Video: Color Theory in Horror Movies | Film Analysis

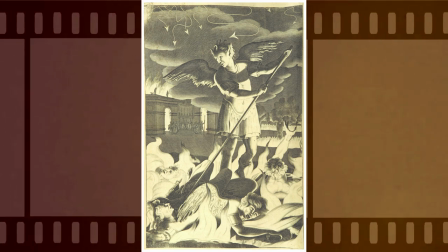And then there's the obvious connotation with blood. But rarely do we need a scene completely covered in blood to get what's going on.
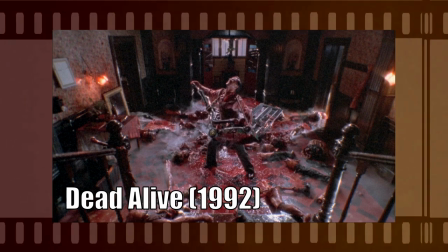Red on its own is a powerful enough color, you don't need very much of it. So it's often paired with common colors, such as blue.
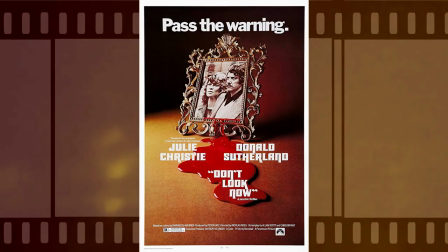Red is a recurring theme in the 1973 film Don't Look Now, most of the time through a child's bright red coat.
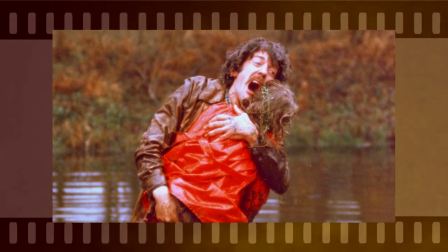Red here is linked to a primordial sense of fear, and the fear all parents have about losing their children.
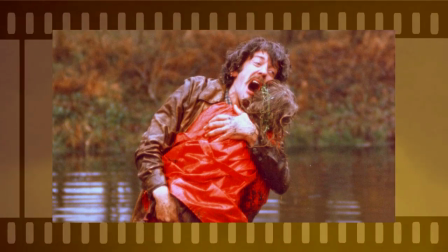But the allusion to Little Red Riding Hood is also very clear.
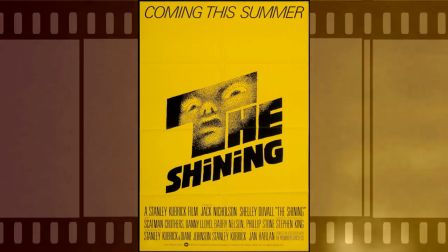The 1980s film The Shining uses a lot of muted pastels and greens, which were very popular in 70s decor.
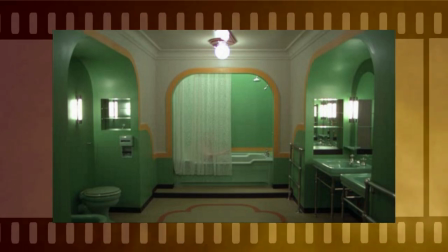The great thing about having such a muted color palette means that when a higher saturated color comes up,
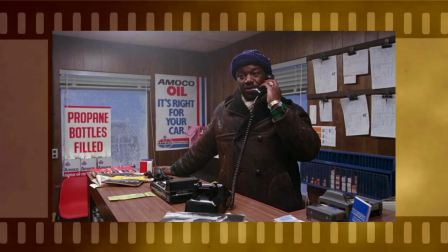it instantly grabs the audience's attentions, so you don't need to do a close-up to make it the focal point.
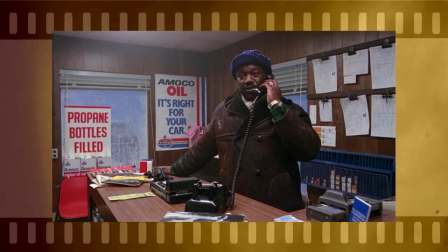Or you can say subtlety be damned and make the entire bathroom red,
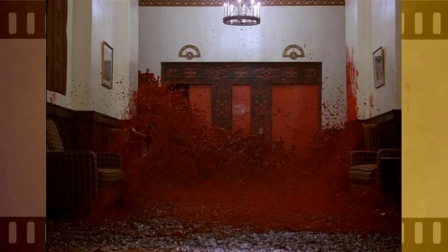or fill an elevator with blood. and the elephant in the room giallo absolutely loves the
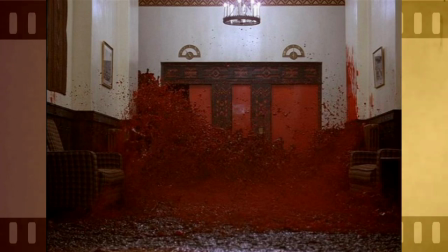usage of bright vibrant reds case in point the 1977 film
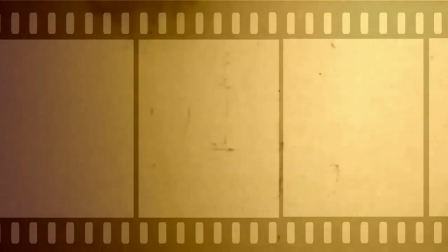suspiria the use of red lighting is near constant when the walls and scenes of
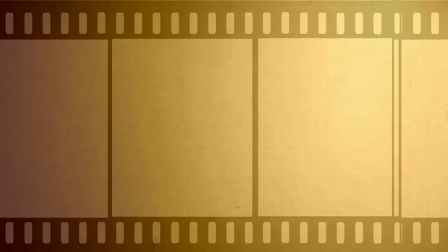the film aren't being lit red we see our ballerinas wearing bright red lipstick or nail polish
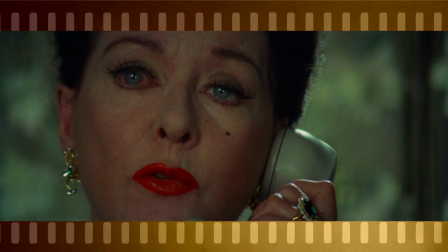which stands out against their pale skin tones argento did manage to throw in some other colors like pink,
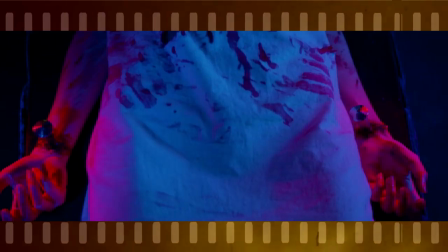yellow, and blue. Blue, though, was often used to violate the red.
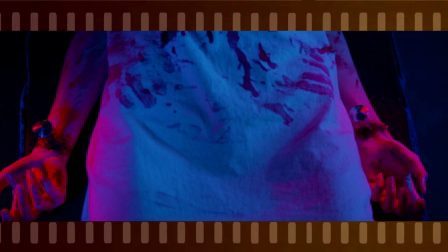Because again, we have this very hot, dangerous color mixed with this very cool, calming color.
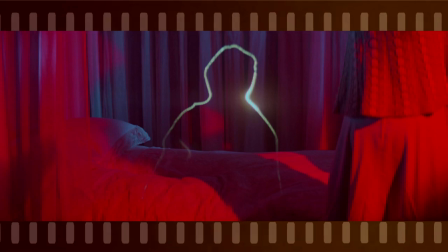This color combination gave the film almost a neon effect and was meant to simulate a fever dream, helping the viewer to connect to the psychosis we're seeing on screen.
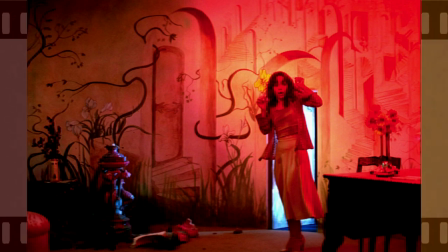The funny thing is when I say we're going to talk about color palettes in horror, most people's minds probably immediately went to black and red, shadows and blood.
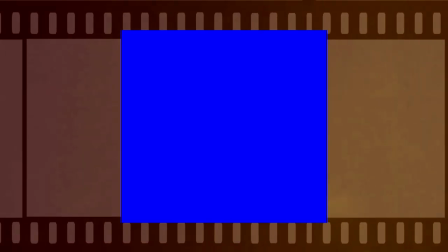But believe it or not, blue is a much more common color palette in a horror film. Blue symbolizes a lot of really popular themes, like fantasy, which to be fair can apply to all filmmaking,
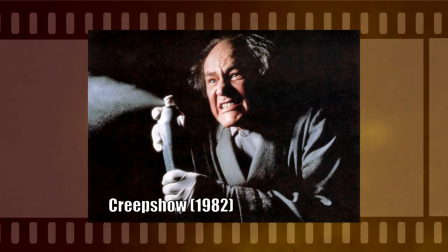cleanliness, which is common among most psychosis based horror films, spirituality, which we see in films about possession,
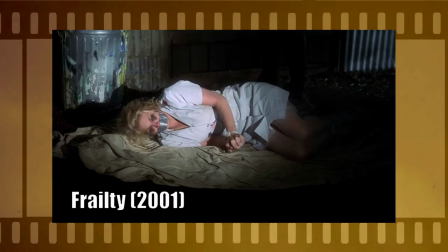films about ghosts, as well as the god hand killer trope. It can show technology, which I've covered in the past on this channel.
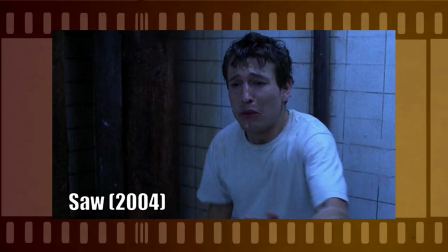Sadness, which if we're talking about our typical horror movie, yeah, people are watching their friends die.
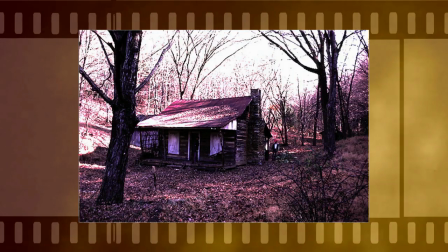They're going to be a little blue about it. Remoteness or isolation, basically every teen going into the woods horror movie.
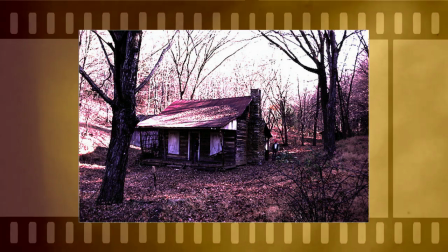And last but not least, calm. Because when viewed, the color blue does release calming chemicals into our brain.
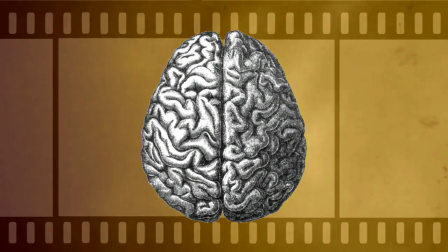Normally we don't think of calm when we think of horror movies, but few films are non-stop slashy stabby.
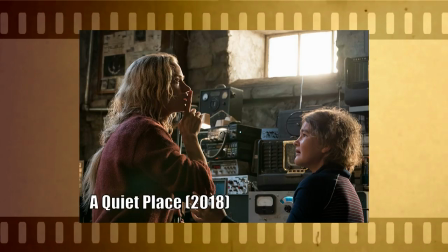We need those moments to breathe and that break from the tension to actually keep the tension going otherwise we're just too wound up the entire
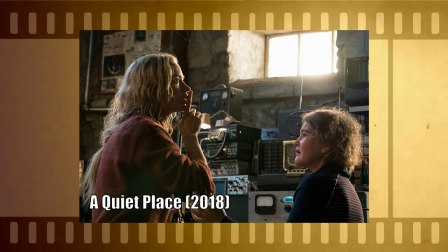time typically when we see blue used in a horror film it's going to be mixed with either white or purple tones just to kind of balance it out
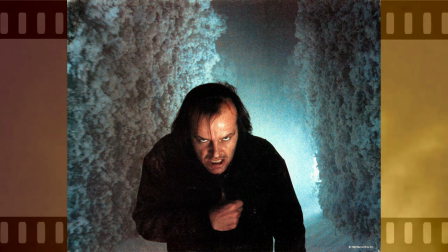depending on the type of blue when it's used on a character it can give a corpse-like appearance
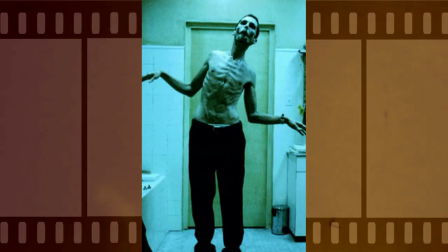a blue filter is very common to enhance the idea that these characters are in trouble and death might be imminent
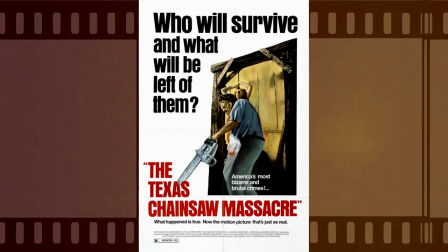The 1974 film, The Texas Chainsaw Massacre, when Sally's being chased through the woods by Leatherface,
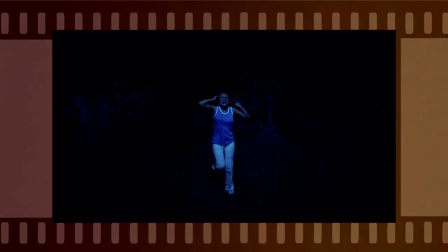that scene is toned blue, which stands in stark contrast to what we saw with Evil Dead, where everything was kept more natural tones.
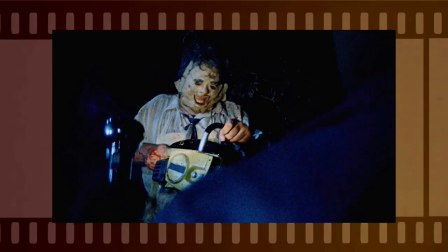Those scenes have completely different feels to them.
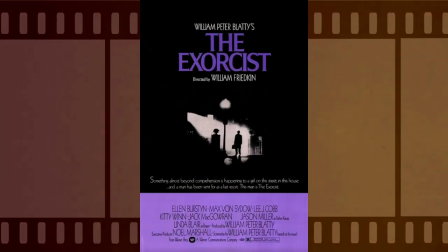One of the most iconic shots from the 1973 film, The Exorcist, is toned blue, where the priest is standing outside with his briefcase,
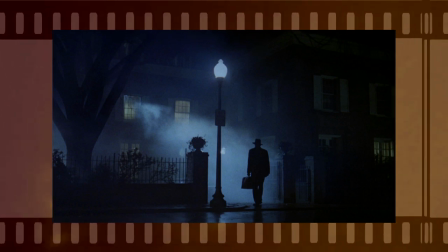because you could use that in marketing materials much better than you could Linda Blair's head turning around or her throwing up split-piece suit.
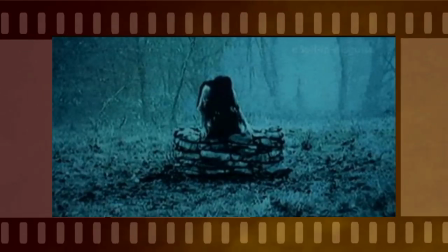The ring from 2002 used blue all through it on top of white tones to give everything a more eerie and ghostly feel.